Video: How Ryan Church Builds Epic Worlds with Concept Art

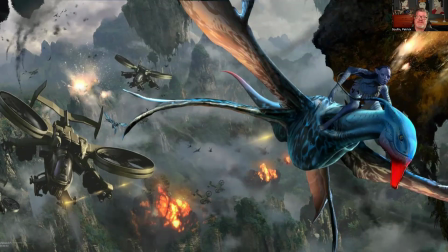We have 1, 2, 3. And that's another way to think about foreground, midground, and background is that 1, 2, 3 level. Split up your picture into those 3 units in terms of depth and size and scale, and you'll have a nice balanced image.
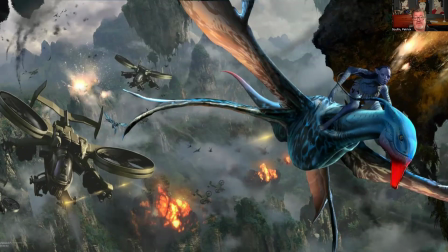And in a situation like this, it really helps develop what's happening and showing us through that differentiation what to look at first and what to look at last.
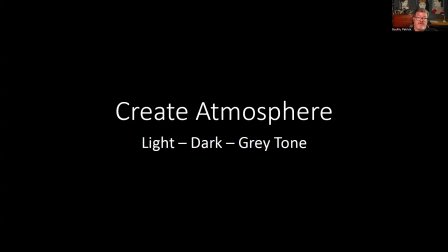Along with that, you can emphasize that even more by creating atmosphere. So there's another little trick for using light and dark tones. You might think that something that's closer to us might be brighter, but actually, if you're looking at atmosphere,
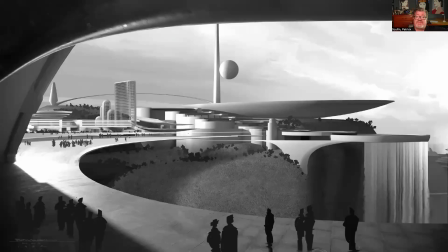a lot of times what really is far distant is faded and it looks lighter, especially when looking at the sky, except at night, of course. But what we're doing is we're trying to create that depth through atmosphere. And so color tends to shift and get lighter.
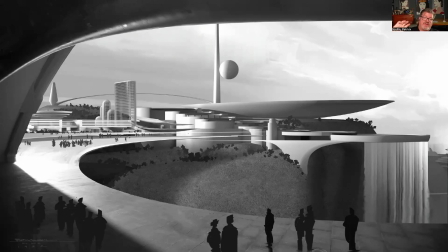Things in the background recede and get smaller. Of course, those things closest to us, especially when in shadow, can be really differentiated by making them darker. So this is a good value study of how to develop that idea by splitting the light, dark, and medium tones.
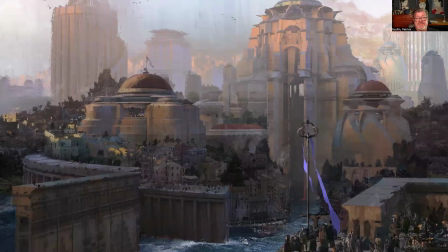It's also indicated here by what you see with this, background that's faded up atop. You see the size of the buildings. You see the like what do you call it? The mist coming down. The things closest to us are darkest.
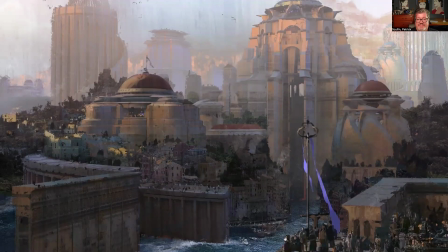Sorry, a little technical difficulty there. Back at it. So we're looking at this atmosphere scene that's developed with the light and dark.
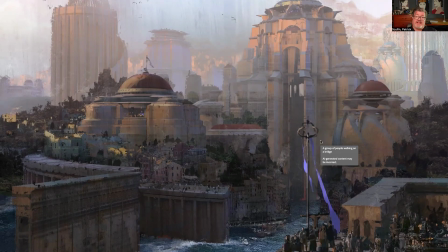And so again, emphasize your background colors in a lighter tone to allow them to feel like they're distant in space. And things come forward as they get darker. That contrast is a good way to balance out your picture.
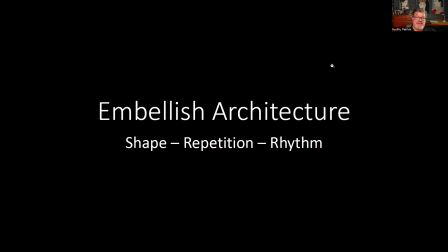Embellish the architecture. So use shape, repetition, and rhythm. Use architectural features in that way to really show and develop your culture.
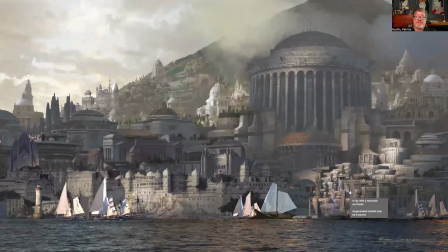So here are some examples from Ryan's portfolio about this ancient, what looks like kind of a Roman or classic architecture. You can see the columns and the domes and the rounded shapes.
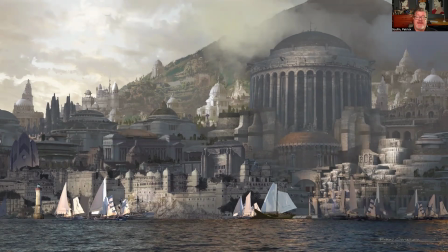And what really gives us that indication of what we're looking at, or at least the culture, are those ships in the foreground. So we see this nice balanced image where we have a clear, consistent scale.
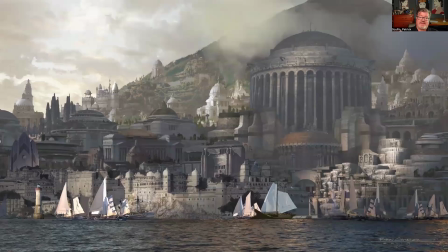We have that large pyramid-shaped mountain in the back, and then kind of that medium, larger structure, that round Colosseum style. And then down closer in the foreground are the bright sails sailing on the water.
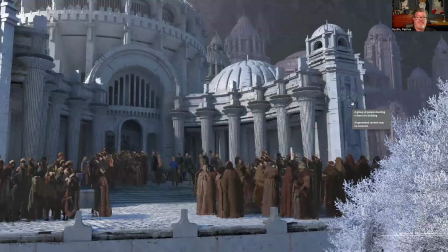This is a nice example of using architecture as well. When you're developing a culture, you definitely want to use something that visibly represents who they are and what they're about. And that can be kind of fun in storytelling to try to create that uniqueness so that when you see that culture,
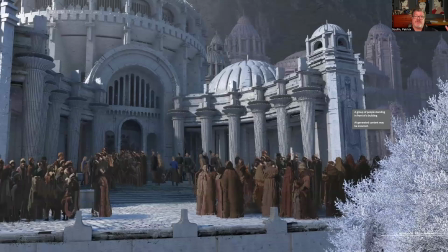you know that that culture is consistent. Also, if you're trying to make something look like it's ancient or futuristic or in the real world or contemporary, it's a real challenge.
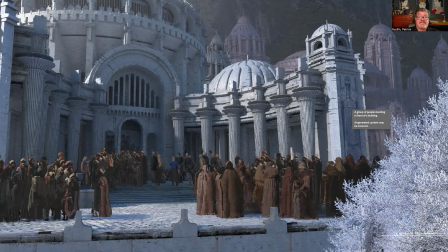And so you want to really balance out little elements and symbols and styles that really represent what you're looking at. If you don't do that, then your picture doesn't really convey a clear story.
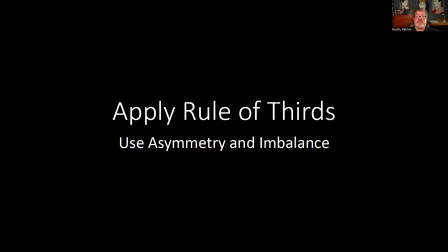Apply the rule of thirds. This one comes up all the time in all kinds of illustration scenarios.
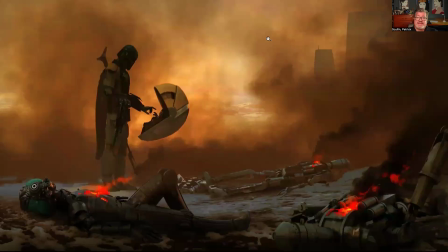The rule of thirds is the way to balance a picture with asymmetry. And you'll notice that in a lot of background illustrations or layout illustrations, they're not really trying to do a centered pyramid style illustration.